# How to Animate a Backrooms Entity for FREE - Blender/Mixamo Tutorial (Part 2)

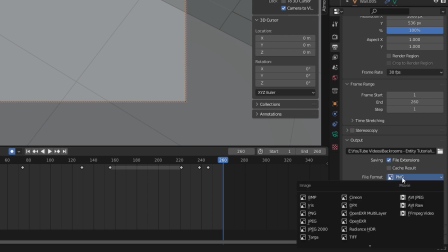But if something happens to your computer and the file gets corrupted, if you were doing this to, let's say, an FFmpeg video, it would corrupt the whole file.
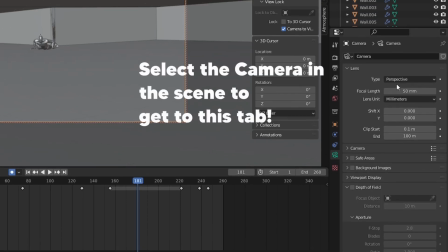But if this is gonna take a long time, you might as well use PNG. I'm also gonna change the focal length of the camera to 38 millimeters.
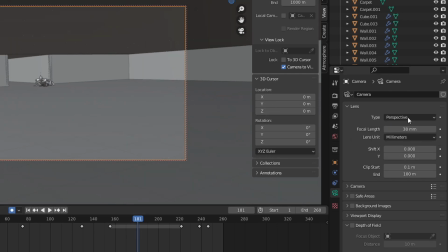That often looks a lot better than 50 millimeters, which is the default.
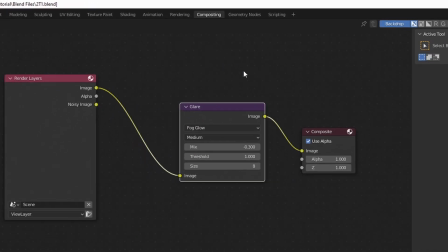And up here to the right, there's the compositing tab. And here I've got a very simple glare node setup.
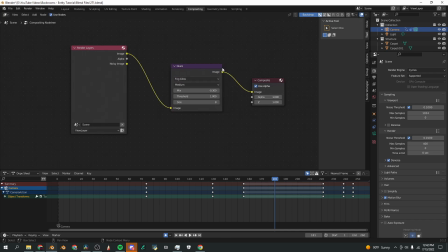And this makes it a lot more realistic. And these are the settings I really like to use for Backrooms videos.
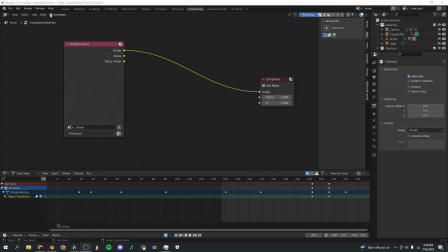To get to this point, you will need to check this box next to use nodes. Once you do that, these two nodes will show up. Then you'll click Shift A, click this search bar, and type glare, and pop that in right in the middle.
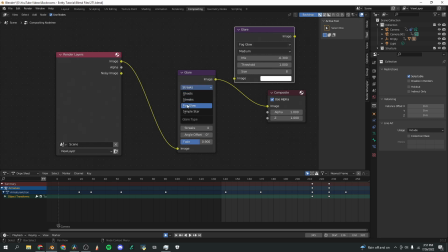And again, just copying off what I have here already, changing streaks to fog glow, keep it medium. Mix is -0.3, and it depends on your environment, but you can play around with these until you find one that you like.
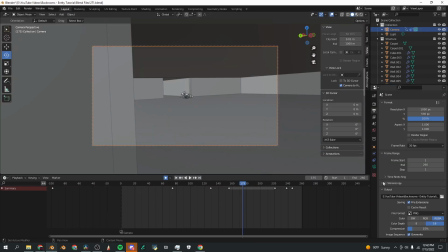And yeah, that pretty much does it for the glare node. And once everything's set up, you can go up here to the left, click render, and click render animation.
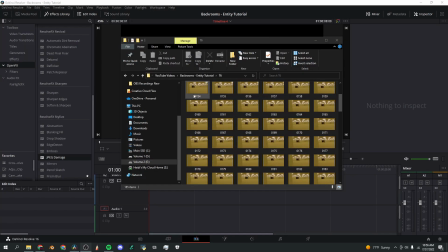All right, so now all the frames are finished. It took around 3 minutes per frame to render at 400 samples.
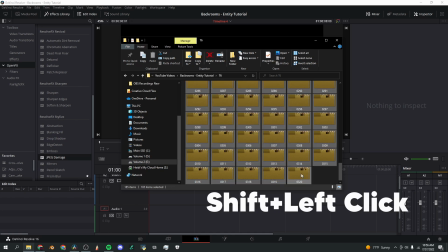So I'm gonna select the first frame, go down to the bottom, shift select the second one, and drag these into a DaVinci Resolve window.
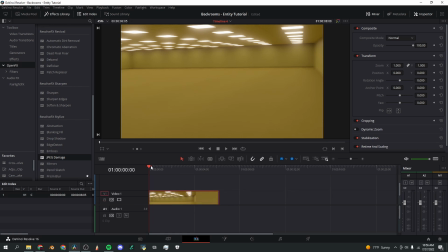Now, DaVinci Resolve is a free video editor, and if you want to use a different software, you can.
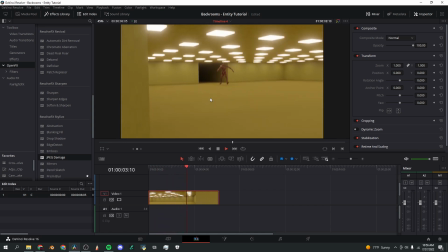But as you can see, when I play it, the animation is playing quite nicely. Now, to make the shot better, you're going to need some audio.
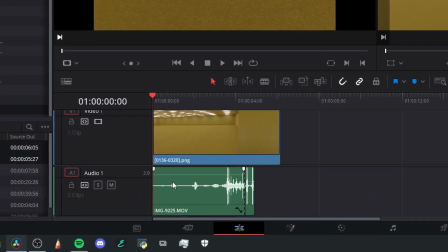So this first audio track is a clip of me breathing and then dropping my phone onto a soft surface so that it has a falling sound for when the camera drops in the video.
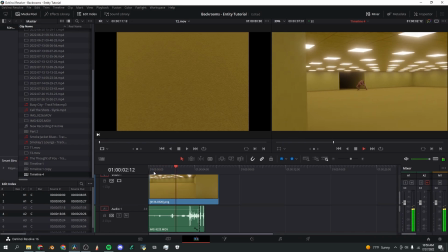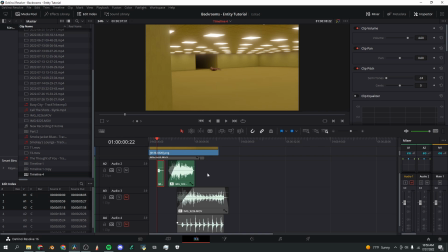The next audio tracks are the monster roar. So to do this, I just take two clips of myself basically yelling and tone them down. So this is what it sounds like normally.
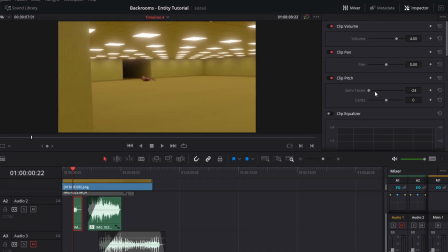and then I basically turn down the semitone bar in DaVinci Resolve, and that tones it down.
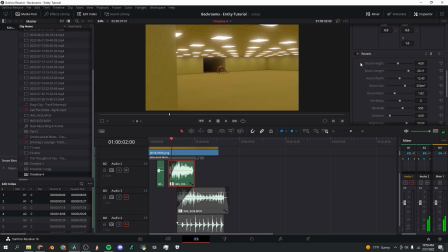So I'm gonna change this one to minus 17. I also added some reverb to this clip to make it seem like the creature's in a bigger room. And now when I play it, it sounds a lot more monstery.
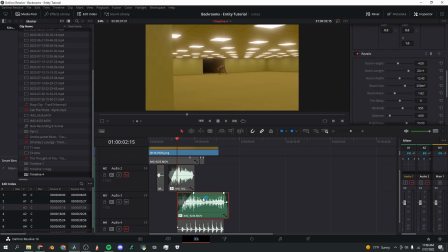The next audio track is also part of his roar. It's more of a chuckling sound. So again, it's set at negative 17 semitones. I'm gonna set it to zero to show you what it sounds like. And then I tone it down, negative 17.
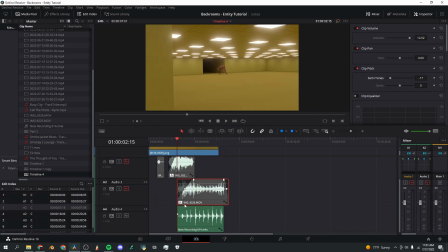And finally, we've got the footsteps of the monster. I basically put my phone on the ground and ran in place, and this is how it came out.
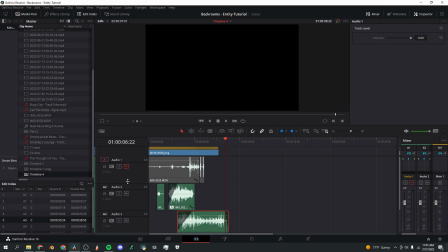Now I'm gonna unmute all of the other tracks and we'll hear what it sounds like together.
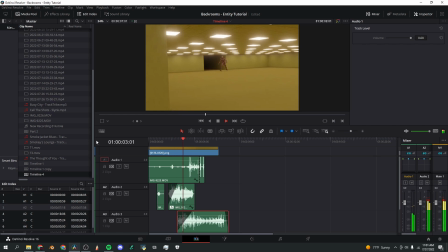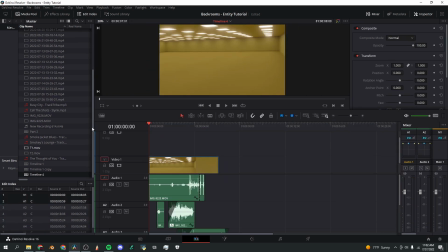All right, that sounds great.
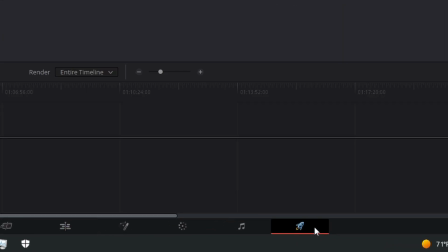Now I'm going to go down here in DaVinci Resolve to this rocket ship button, and I'm going to set up all of my render settings.
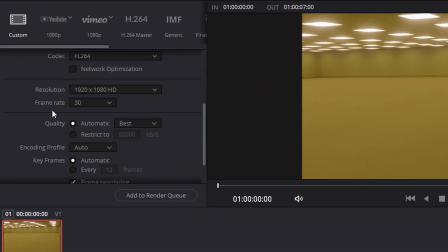I'm gonna change this to MP4, 30 frames per second. Make sure you keep it the same as the animation.
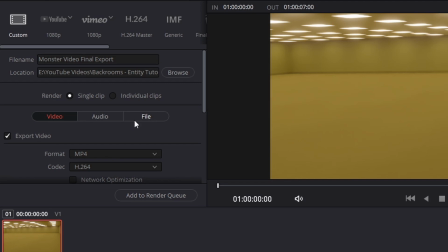And that almost looks like it is all we need to do. I'm gonna click Add to Render Queue and start render. And here's the final shot.
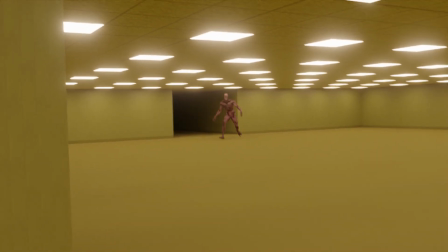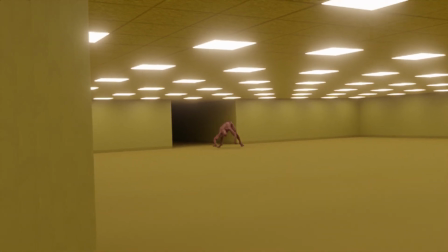I hope you guys enjoyed this video and that it was helpful for you in creating an entity animation.
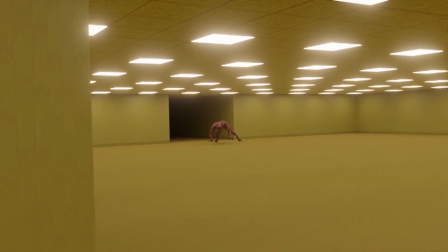And if it was helpful to you, please consider liking the video and subscribing. It helps me a lot.
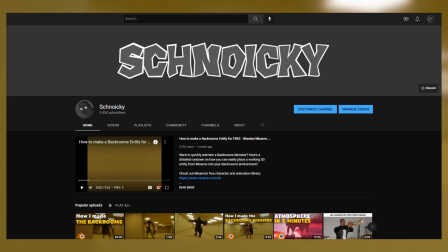We're almost at 4,000 subscribers. It's absolutely bonkers. That would be amazing if you could subscribe.